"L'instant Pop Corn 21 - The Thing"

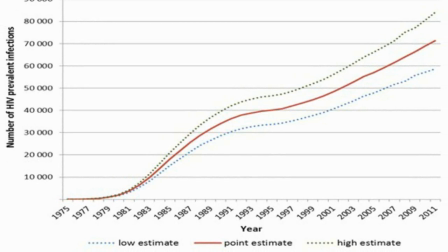249s
En outre, à l'époque, on fit le rapprochement avec l'apparition du sida, qui donnait comme une sorte de double sens à ce film,
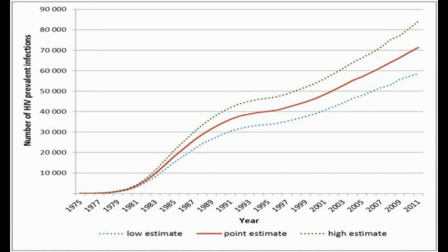254s
avec la peur d'une contamination d'origine mystérieuse et avec tous les tests sanguins montrés pendant le film.
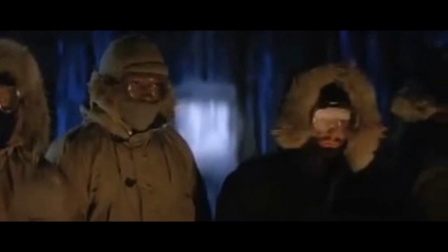259s
Beaucoup ont dit que c'était une allégorie du sida, puisque quelqu'un qui est infecté n'emporte pas les signes, et ceci a eu pour effet de terroriser les gens.
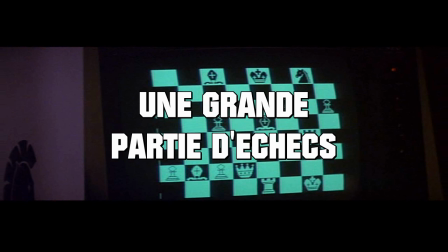267s
Quand on regarde de près les détails du film, on ne peut que se rendre compte de la fantastique partie d'échecs qui se joue entre la créature infernale et les 12 hommes de la base.
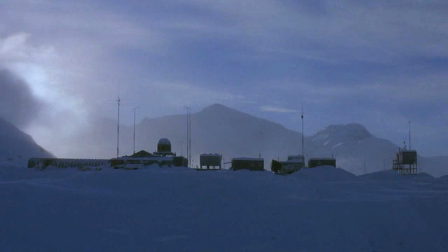275s
Le scénario est d'un génie absolu.
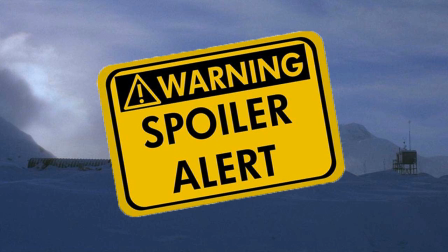277s
Et là, je vous mets une alerte spoil, parce que si vous n'avez pas encore vu le film, et ben bordel, quittez cette vidéo et allez voir ce film. Vous reviendrez après pour l'analyse. Allez hop, ne perdez pas plus de temps. Ne vous laissez pas spoiler, merde, ce film s'en vaut la peine.
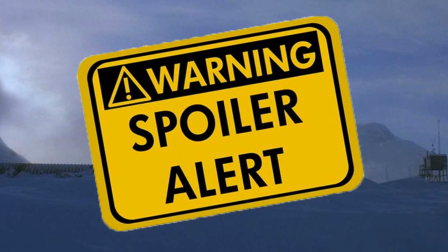290s
Pour les autres qui ont vu le film, et ben restez et n'oubliez pas de me laisser un pouce bleu.
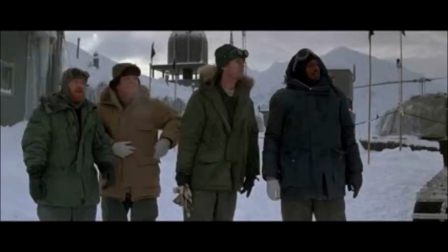295s
Bon, ça y est, On peut y aller ? Donc tout commence avec l'arrivée d'un gentil toutou adorable et très avenant, qui est en fait un véritable cheval de Troie, puisqu'il est la chose venue de l'espace.
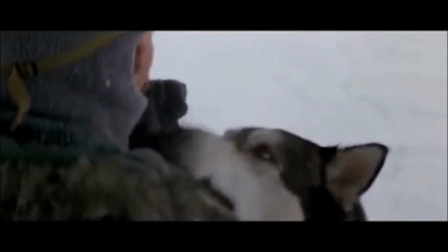303s
Le toutou est tellement mignon qu'il est tout de suite adopté par l'équipe de la base. En fait, cette chose incarne l'une des figures que Carpenter adore, à savoir le mal absolu.
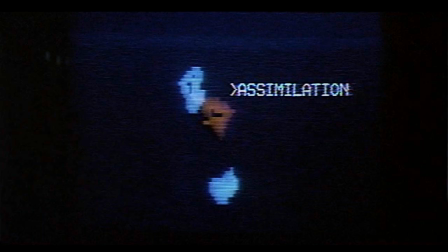312s
Dans ce film, ce mal absolu est viral. Il contamine les êtres qui l'entourent en les dévorant pour les copier.
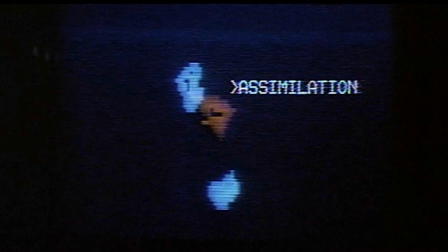318s
Il les assimile et prend leur place dans le seul et unique but de se propager. Mais comme cette technique est quelque peu crade et pas trop discrète, la chose a une deuxième technique d'assimilation plus élaborée, l'ingestion cellulaire.
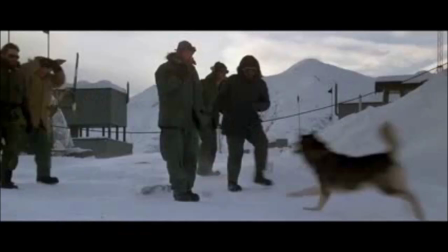329s
Il suffit d'avaler une seule de ces cellules extraterrestres pour être contaminé. D'où la première scène du film où le chien lèche le visage de Bennings.
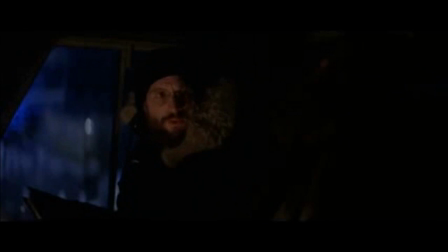336s
La contamination est donc faite dès la première rencontre. Et du coup, la méthode de contamination est indétectable.
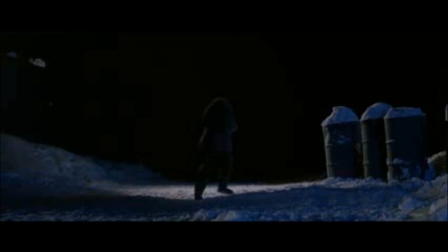341s
Ainsi, la chose joue sa stratégie sur deux tableaux, avec la copie directe et celle par contamination cellulaire.
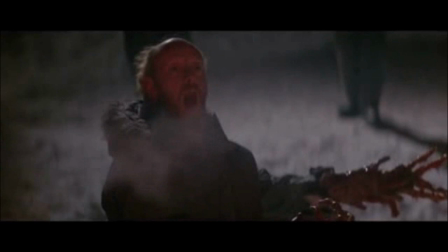347s
La copie directe est souvent le pion sacrifié qui permet de détourner l'attention de ses ennemis,
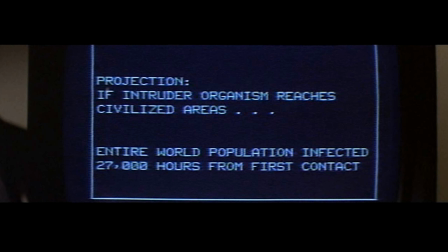352s
tandis qu'elle continue à placer ses autres pions en contaminant les uns après les autres les membres de la base.
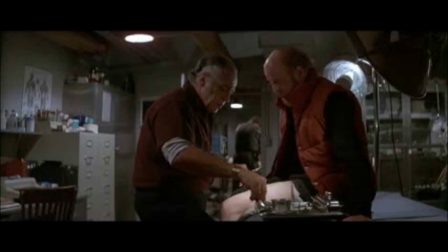357s
Dans le film, la chose place donc ses pions habilement et possède toujours deux coups d'avance sur ses ennemis.
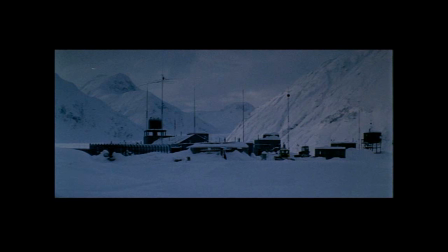362s
Le principe des échecs est finalement de manger l'autre camp, et le film l'illustre à merveille. La base est d'ailleurs l'échiquier sur lequel se joue la partie, car si on regarde attentivement,
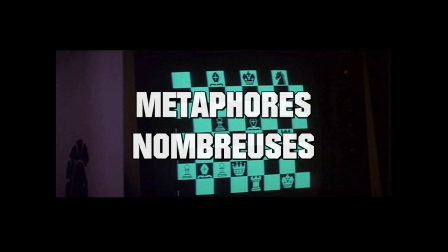371s
les couloirs sont tous rectilignes et composent une succession de petites salles carrées, comme les cases d'un échiquier. Carpenter s'amuse de cette thématique avec beaucoup d'allusions dans la dualité chromatique du blanc et du noir au travers des images et des personnages.
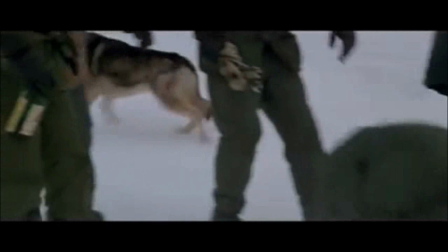382s
Pensez par exemple à la station noire sur fond blanc ou même le chien au pelage noir et blanc.
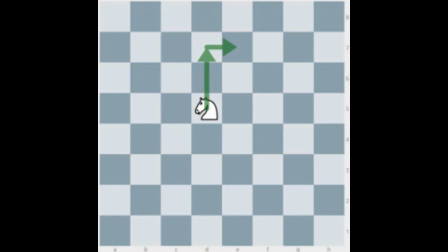388s
Ce même chien qui est obligé de sauter de trou en trou pour pouvoir avancer et qui fait allusion au cavalier d'un jeu d'échecs.
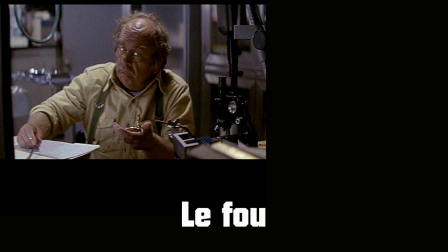394s
Un sacré cavalier de l'apocalypse au passage, tout aussi mignon qu'il peut paraître. Le personnage du chercheur, appelé Blair, est considéré comme le fou.
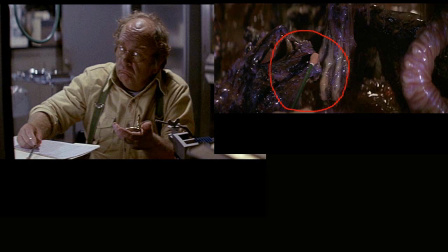401s
Il est rapidement contaminé lors de l'autopsie du chien et qui plus est, si on en doute,
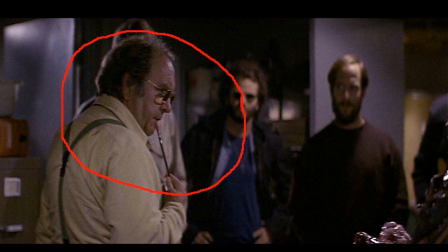405s
Carpenter a bien pris soin de lui mettre ses lèvres en contact avec le crayon infecté qu'il a utilisé pendant l'autopsie.
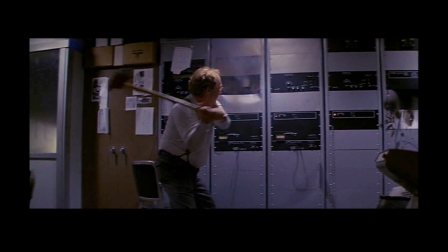412s
Comprenant rapidement qu'il est contaminé, c'est lui qui détruit la radio et les moyens de transport pour éviter que la chose ne puisse quitter la base,
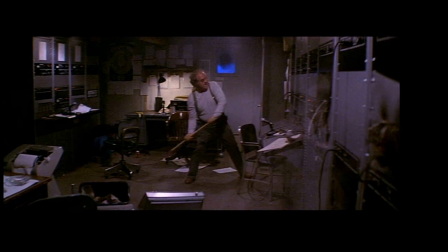418s
et par là même, il paraît fou aux yeux des autres membres de la base.
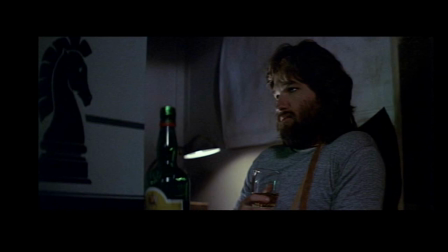422s
MacReady, le personnage de Kurt Russell, est le héros auquel les spectateurs s'identifient, et il est forcément le roi.
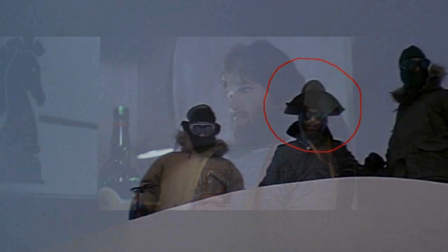428s
Rappelez-vous, c'est lui qui possède l'autorité dans la base. Carpenter l'a d'ailleurs affublé du plus gros chapeau qui fait penser au symbole du roi aux échecs.
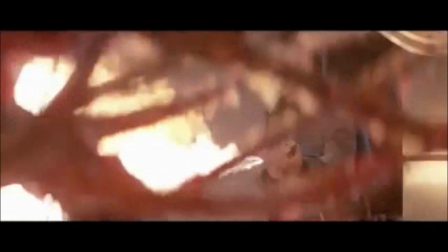435s
Enfin, la créature est la reine puisqu'elle se déplace dans tous les sens.
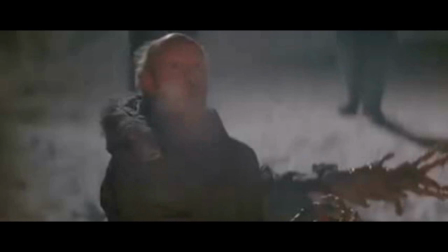439s
Elle essaye d'abattre le roi pour que la partie se termine, et elle le fait avec stratégie alors que MacReady a juste de la dynamite comme argument.
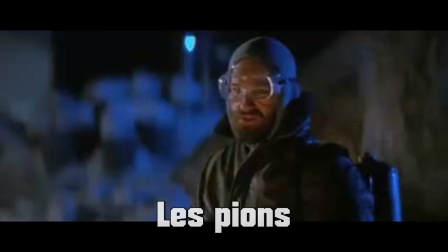446s
Carpenter nous régale vraiment avec toutes ses allusions subtilement cachées.
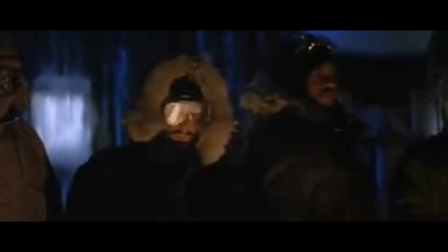450s
Il va jusqu'à suggérer les pions des échecs à travers de nombreux plans qui montrent souvent les personnages alignés comme des pions sur un jeu d'échecs.
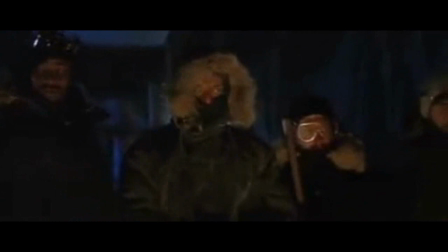457s
En revoyant le film, vous verrez d'ailleurs que leur mort n'a que peu d'importance. Ils sont donc bien des pions sans intérêt.
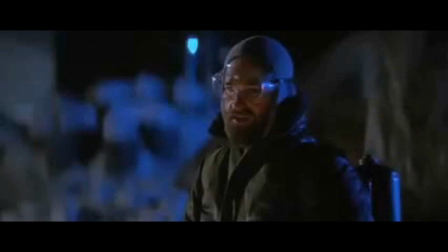463s
Enfin, pour en finir avec ces pions, Carpenter a choisi un casting basé sur des acteurs noirs et blancs. C'est tout simplement génial.
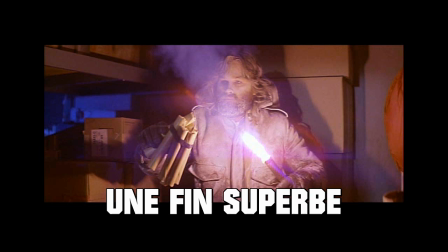470s
Et la métaphore du jeu est poussée à l'extrême dans la dernière scène du film où MacReady est acculé dans un coin de la base comme son pion lors de la partie d'échecs au début du film.
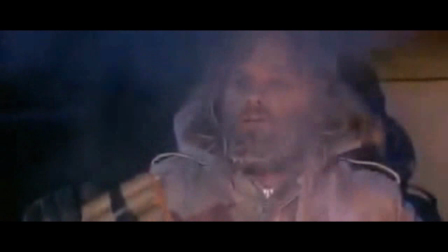478s
En face de lui, il a Child. Lequel des deux est infecté ? La réponse semble pourtant évidente. MacReady ne peut être la chose, sinon pourquoi l'aurait-il fait exploser dans la scène d'avant ?
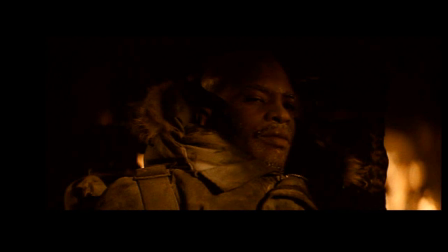488s
Lorsqu'il offre du whisky à Child, ce dernier boit directement la bouteille sans avoir peur d'être infecté.
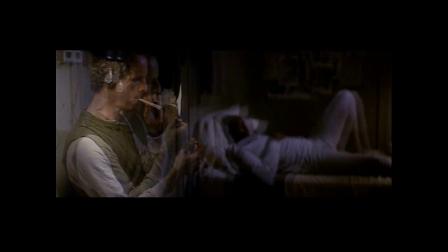493s
Il est donc la chose, d'autant qu'il a été infecté par Palmer quand ils ont partagé leur joint pendant le film.